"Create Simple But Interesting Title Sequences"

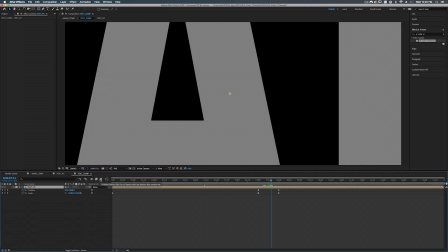But if we go to our text comp, and then what we actually need to do is turn on motion blur, now we have our motion blur.
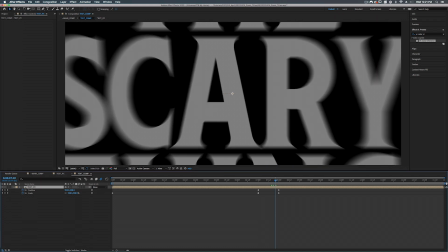Now if you want to change the settings, we can go up to composition
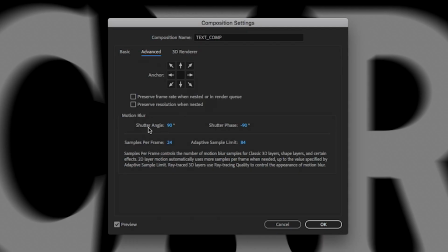settings, go to advanced, and here under motion blur, we can set the shutter angle.
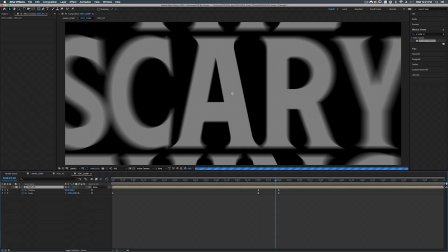The higher the number, the larger your motion blur will be.
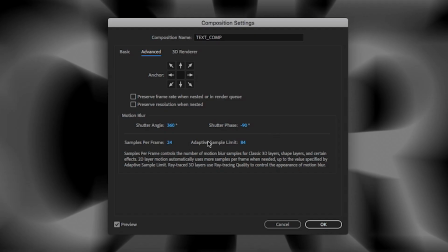And if we go back, samples per frame and adaptive sampling limit, those are quality. The higher the number, the higher the quality. But we also want to set this to 90 degrees for the shutter angle.
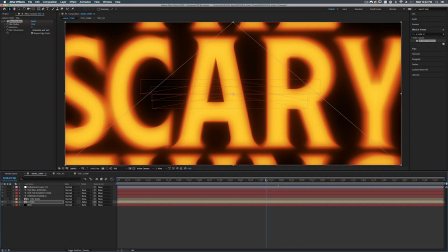All right, now we can hit OK. So now if we go into our main comp, we have our motion blur all set up.
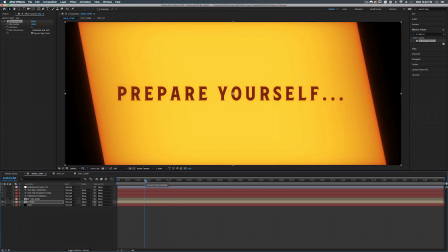Now, one thing I want to change here is this text. I want it to make it seem more like it's part of the rectangle rather than text being over top. And one way I kind of figured out how to do that is go into our Fastbox Blur on our little text layers here.
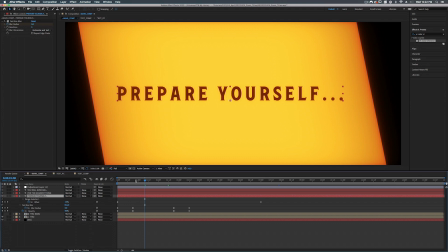Prepare yourself. And let's hit U to bring up the keyframes. So let's go to the end of this initial animation of it coming on. And let's select that keyframe plus the keyframe before it starts fading out. And let's just type in 1. And making sure that your playhead is right on one of these two keyframes.
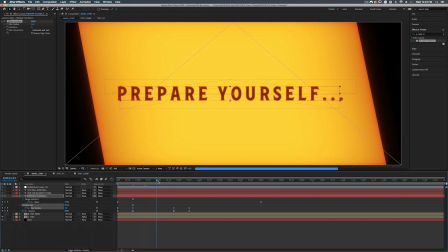Now that'll add just a little bit of blur, but it will actually kind of make it seem like it's part of the rectangle a little bit more.
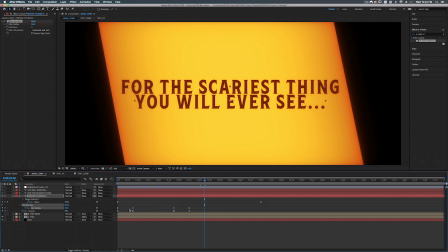All right, so now what we can do is select these two keyframes right here, Command C to copy it, and then go into our other text layers, hit U to bring up the keyframes, and from there we can just paste. Simple. Now for the last thing for our look, we're going to add film grain.
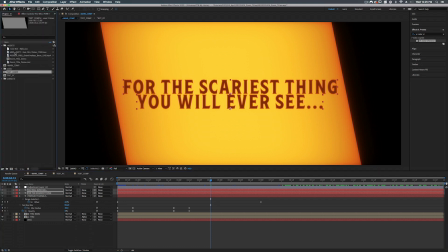Now I'm going to use, I can't give you this obviously in the project files, but you'll have to download it yourself.
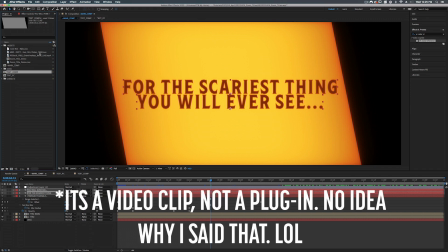What I'm using is Gorilla Grain's free plugin, and unfortunately it is only 720p.
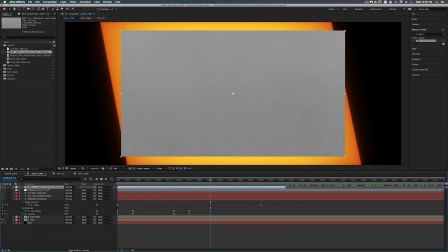So if we take that and add that onto our composition, we can right click, go to transform, fit to comp with, and that'll automatically size it.
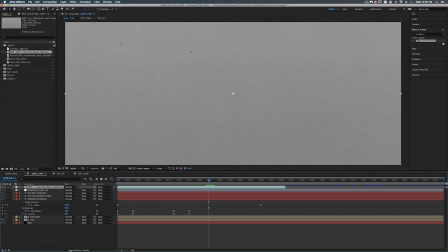Now what I like about this is it actually has dust and scratches and hairs and stuff that just appear. And it looks very natural because it's a film, it's an actual film scan.
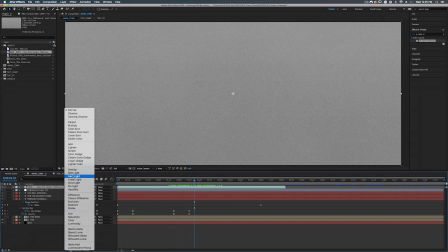All right, to get this to work, we need to set this to overlay. And now we have our grain.
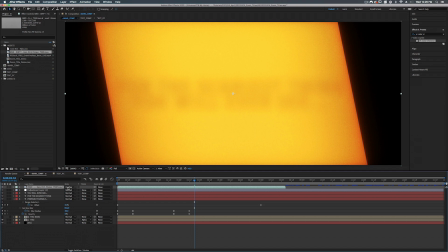But I want the grain to be really in your face. So what I'm going to do is set this back to normal.
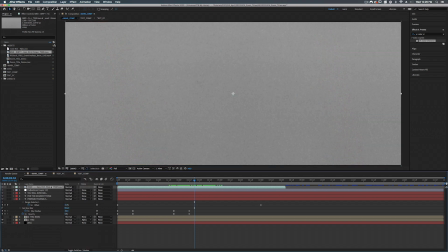And I'm just going to duplicate this layer, set the top one to overlay.
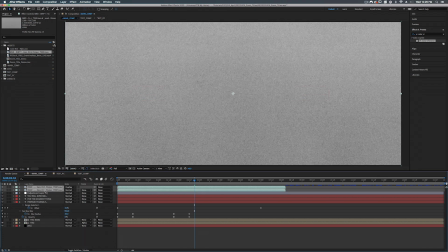So that way we have like a doubling up of our grain. Then we can just take both of these layers, Shift Command C to precompose them. We'll call this grain and hit OK. So now we can set this layer to overlay.
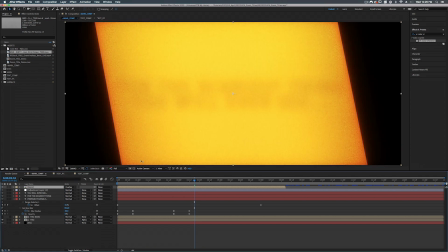And now our grain is just right there in your face.
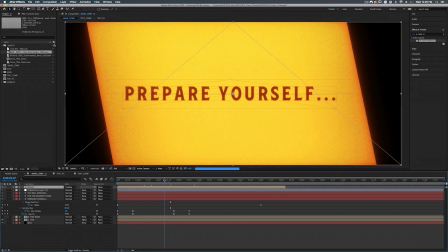Now, one thing grain does is it gives your digital art a little more organic feel. But what it also does, it kind of brings all the effects and everything together into one cohesive visual masterpiece, if you will.
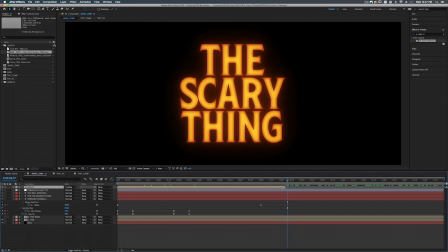Now, if you notice, it doesn't go all the way to the end here. So what we can just do is duplicate it and just move that over. And we can hold down Shift and that will snap it to the end of this composition. So there we go. Now, one last thing we want to do is have the text fade out.
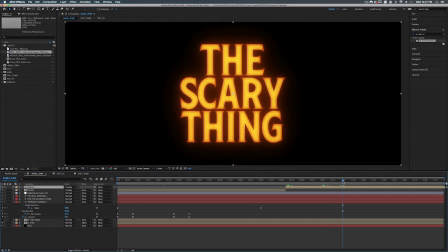So at about maybe 11 seconds. All right, so let's hit T on the keyboard. Even though we created an expression on here, we can actually create another keyframe. So let's create a keyframe at 11 seconds. All right, now let's go to 14 seconds and set this to 0.
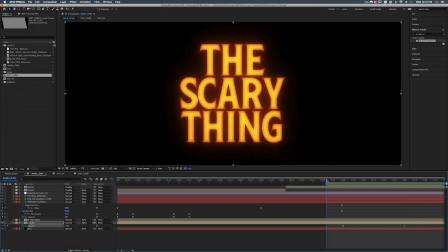All right, so let's play this back.
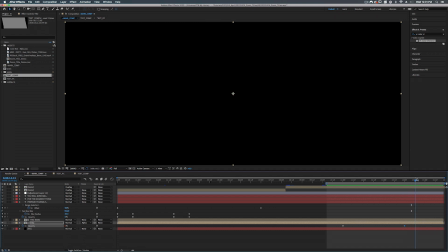I like how it fades out. But oh no, the wiggle is still going and it's causing our layer to be visible when we don't want it to be. Now we can actually fix this really easily.